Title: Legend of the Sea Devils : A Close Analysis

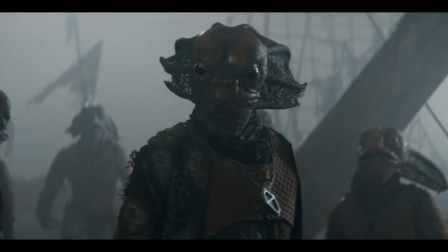993s
If this is the case, the new design of the Sea Devils,
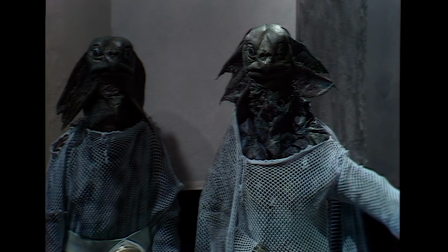996s
bringing back some of their attire from their 1972 appearance with the 3rd Doctor and mixing it with Chinese and other Asian culture,
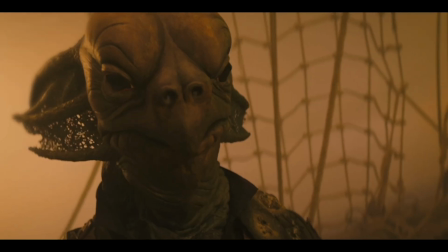1003s
could be Chibnall's attempt to retcon their poor presentation in 1984.
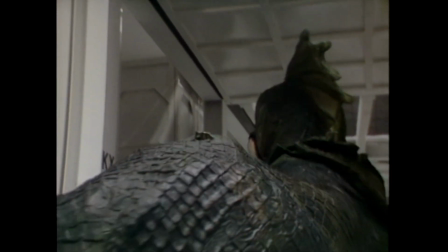1008s
Similarly, the Merca from the 1984 episode will always be one of the saddest monster attempts from that time period,
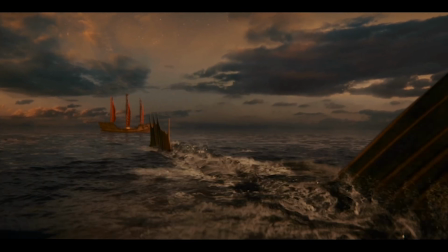1014s
and to be able to redo that with the Hua Shen Beast in Legend of the Sea Devils could be another attempt to re-envision a low point in Classic Who.
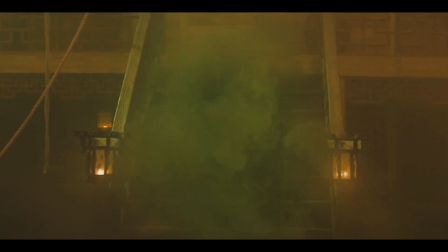1022s
Is the Sea Devils' new ability to travel on mists unique to this branch of Sea Devils?
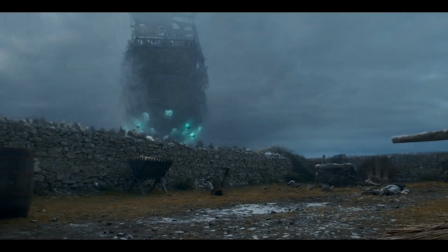1027s
Or is it unique to this particular story because of the ties to fantasy tropes as well as mythological elements from the Chinese stories?
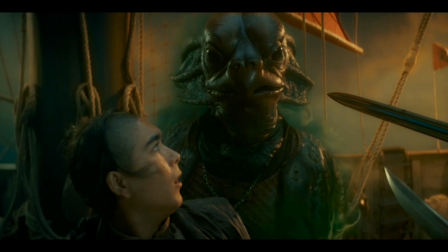1034s
We never get an on-screen explanation, but it does fit in nicely with fantasy storytelling, mysterious and magical means of transportation.
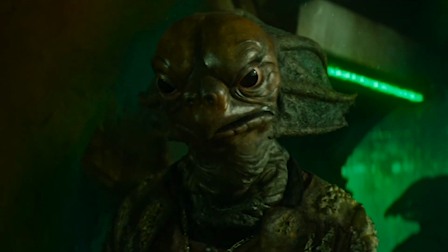1042s
Despite the amazingly produced prosthetics, monster makeup, costumes, and design,
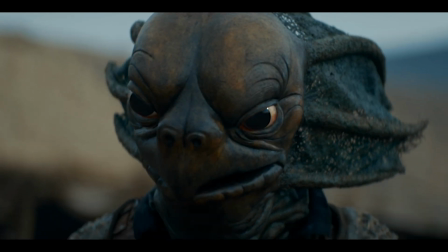1047s
I am sure plenty of fans are going to complain about the limited mobility and articulation of the Sea Devils' faces and mouths while speaking.
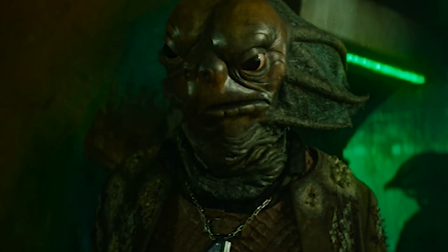1055s
Since the Sea Devils are the aquatic cousin to their land-dwelling Silurians,
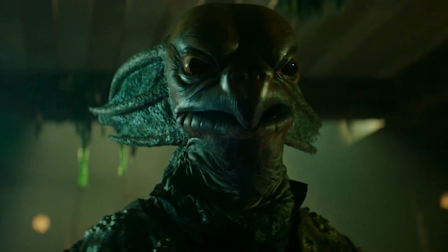1059s
they must also have biology that supports full aquatic habitation if needed, as well as the ability to survive on land.
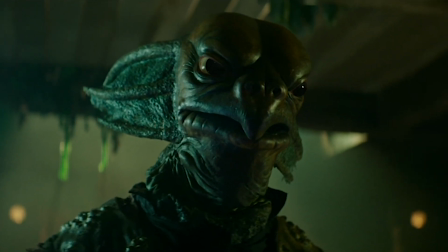1066s
They are a blend of amphibian, aquatic, and reptile.
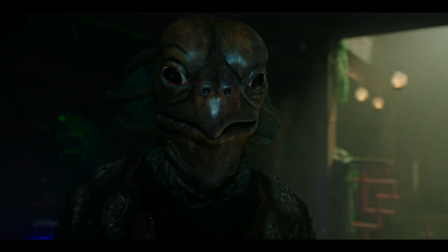1070s
I don't know any aquatic, amphibian, or reptilian creature that has an articulating mouth and lips to be able to form them into the words the way primates do.
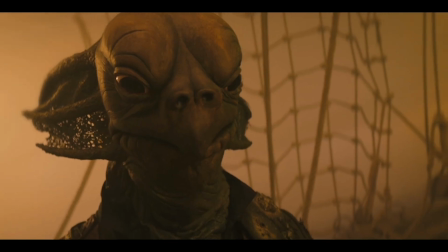1078s
So how do they speak? Let's look at their necks and nostrils to try to figure that out. The designers have focused quite a bit on the subtle articulating areas that suggest gill-like organs.
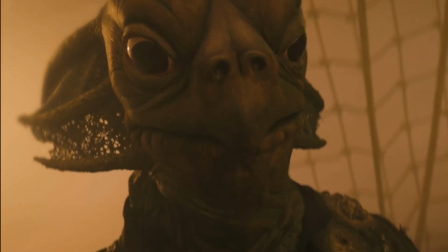1088s
How much of their communication is with mammal-like vocal cords? Maybe they don't have anything like that at all.
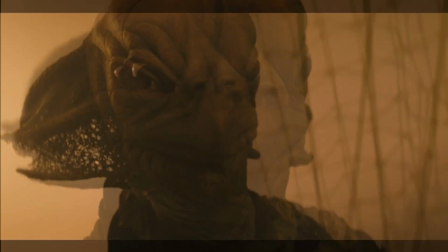1095s
Perhaps it is simultaneously a physical sound and a telepathic form of communication.
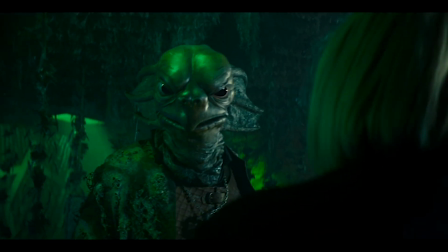1101s
And ultimately, how does the TARDIS translation matrix impact the Sea Devil's natural language?
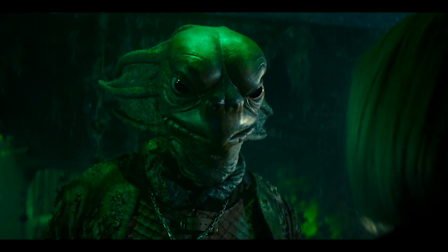1106s
Don't go too far down this rabbit hole though, because then we will be wondering why or how the TARDIS translates the language of Jihan,
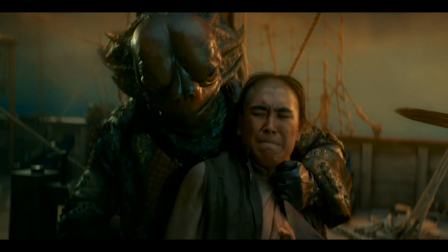1113s
Yingqi, Madame Ching, and that of the Sea Devils. Those are not under the influence of the TARDIS translation matrix.
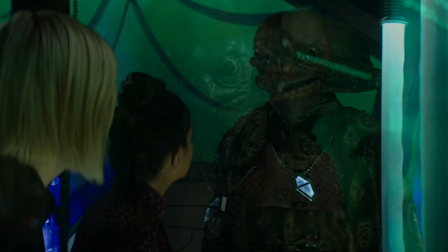1120s
Maybe the Sea Devils also have advanced universal translator technology themselves.
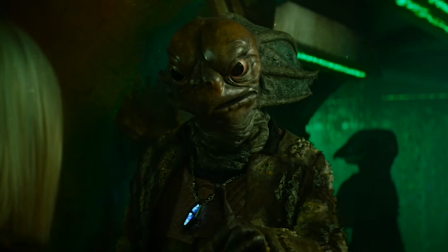1125s
Remember, this is a fantasy telling of a Doctor Who adventure, and not every detail must have a traceable scientific explanation behind it.
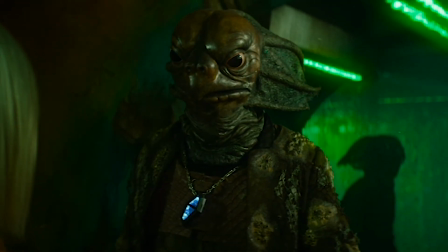1133s
Let it go and start enjoying the story as it was meant to be, as fantasy Doctor Who.